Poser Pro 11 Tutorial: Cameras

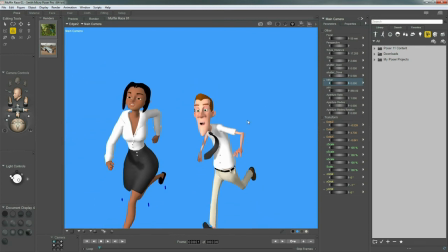24:38 You have a far clipping plane way out back there in the back of the scene. I'm talking way back there. So if you get into some real big world projects, you might notice that your objects disappear, just like we saw with the near clipping plane, and your yawn will help fix that, okay?
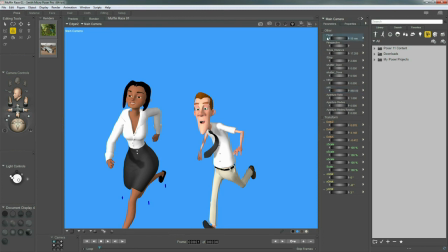24:56 So let's get really to the fun stuff now, and we're gonna find that with the focal length and these other dials at the top.
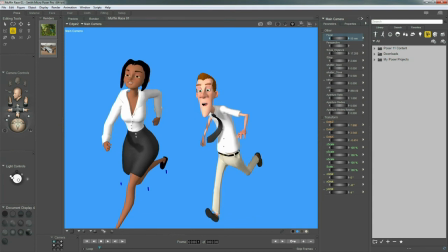25:04 These are really awesome. I love these because it works like a real world camera does. They work exactly. I highly suggest going online and doing a quick search on camera settings. Doesn't even have to be for poser because they work just like a real camera does.
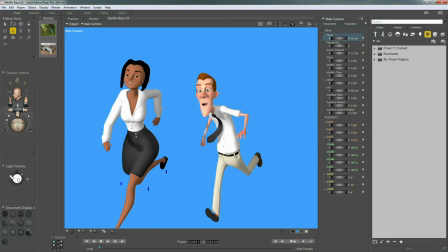25:20 And so if you learn about real cameras, you'll have a lot of knowledge for how to work with poser cameras. So to start with, we're looking with a 50 millimeter lens right now.
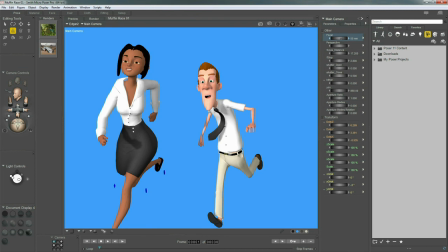25:32 And just like with a real camera, we can change our lens size. And so 50 millimeter is the default because that's generally how our human eye sees. But you can dial this down for dramatic effects.
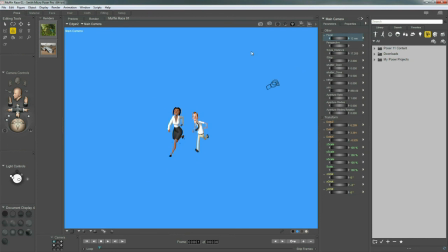25:44 Let me just bring it all the way down to a nice wide angle lens fisheye effect, like somewhere around a 10. But when you do that, it basically gives the perception that your characters are farther away, just like with a real camera in real life.
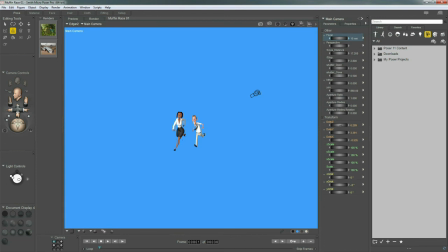26:00 So what you have to do is adjust your distance, your actual physical distance from the camera to your scene. So we could use the Dolly Z and just track our camera back in and look at the effect we got. This is this nice fisheye wide angle lens effect.
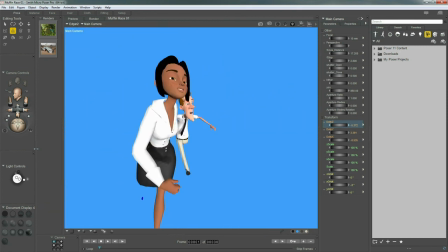26:20 Okay, so when you want to get really dramatic for certain types of shots, you can make use of this.
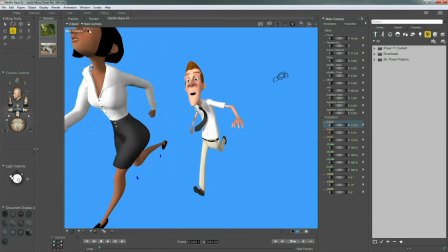26:25 It really pops things in 3D, okay?
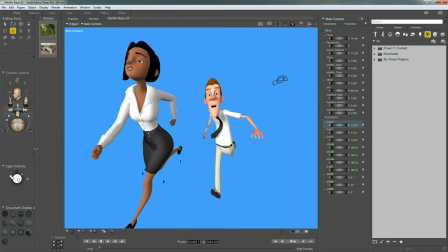26:28 And likewise, I'm gonna go ahead and restore my camera, Command and Control Shift H, back to 50 millimeter.
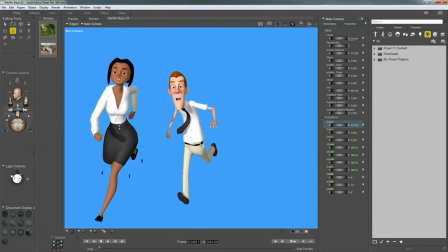26:35 You can bump things up to a nice long lens, what they call telephoto, like 100 millimeters.
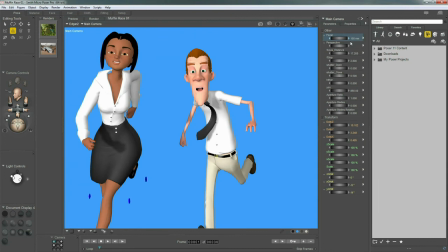26:43 And what that does is it sort of flattens everything out.
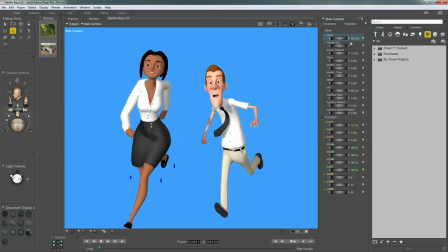26:46 So you could get long panning shots, having an entire city all in scene there.
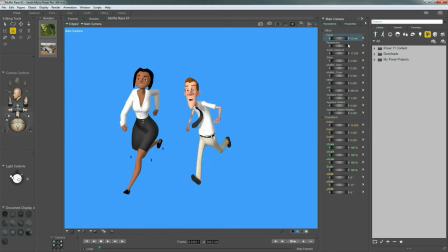26:53 So check that out, the different types of lenses. I'll just restore it again. And even cooler is this perspective. Now, as we just touched on, you have to make adjustments for your dolly position for extreme changes in your focal length of your lens, all right?
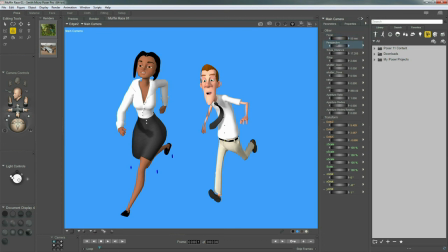27:11 But what's great is Poser provides this special perspective dial that will do both at once. It knows that if you want to dial more of a wide angle lens, watch it happens. We get our wide angle lens, but it also, in one dial, not only adjusted our lens,
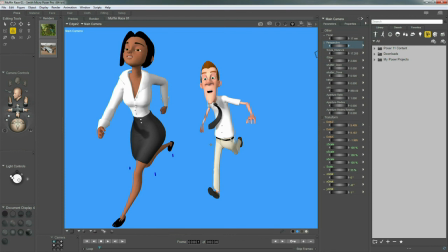27:29 but automatically offset our dolly to keep our relative way that we're viewing the characters the same. And so it already moved the camera for us, even though we really didn't see it happen as far as how we perceive what's going on here.
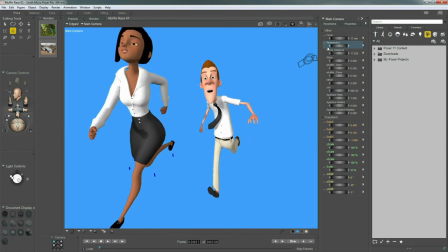27:44 So that's a really awesome feature to change both at once, to keep yourself right there close to your scene.
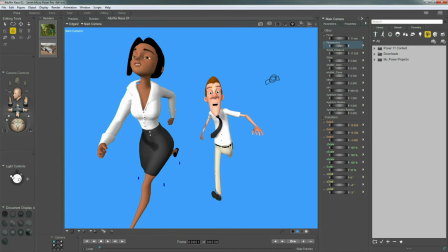27:52 So let's move on, and I'm going to restore the camera one more time, and let's start to work with depth of field here. It's a very awesome effect, and we can have some fun with it.
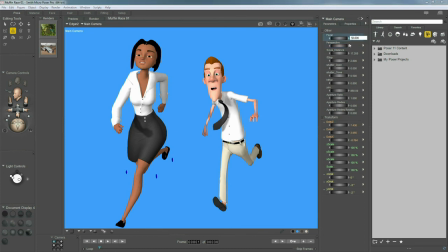28:06 I'm going to enter in, let's say, 40 for my focal length lens.
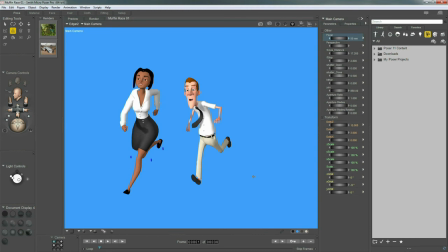28:12 I want you to restore your camera, Command or Control Shift H, and just track in evenly.
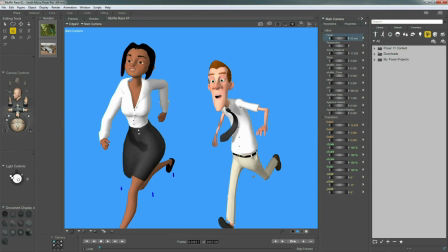28:19 Don't do any extreme rotations. Just come in nice and straight on, maybe something like that.
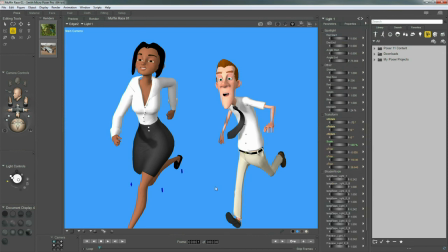28:25 Now I'm going to hit the D key to come back to my viewport.
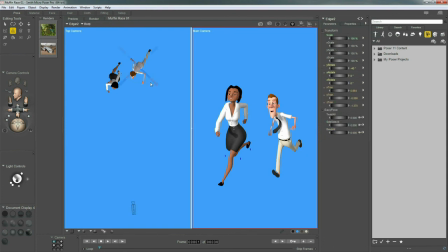28:32 I'm going to select Edgar's body, and I'm going to select the T for translate, and I want to put his body back in space so that we can really take advantage of some depth of field effects here.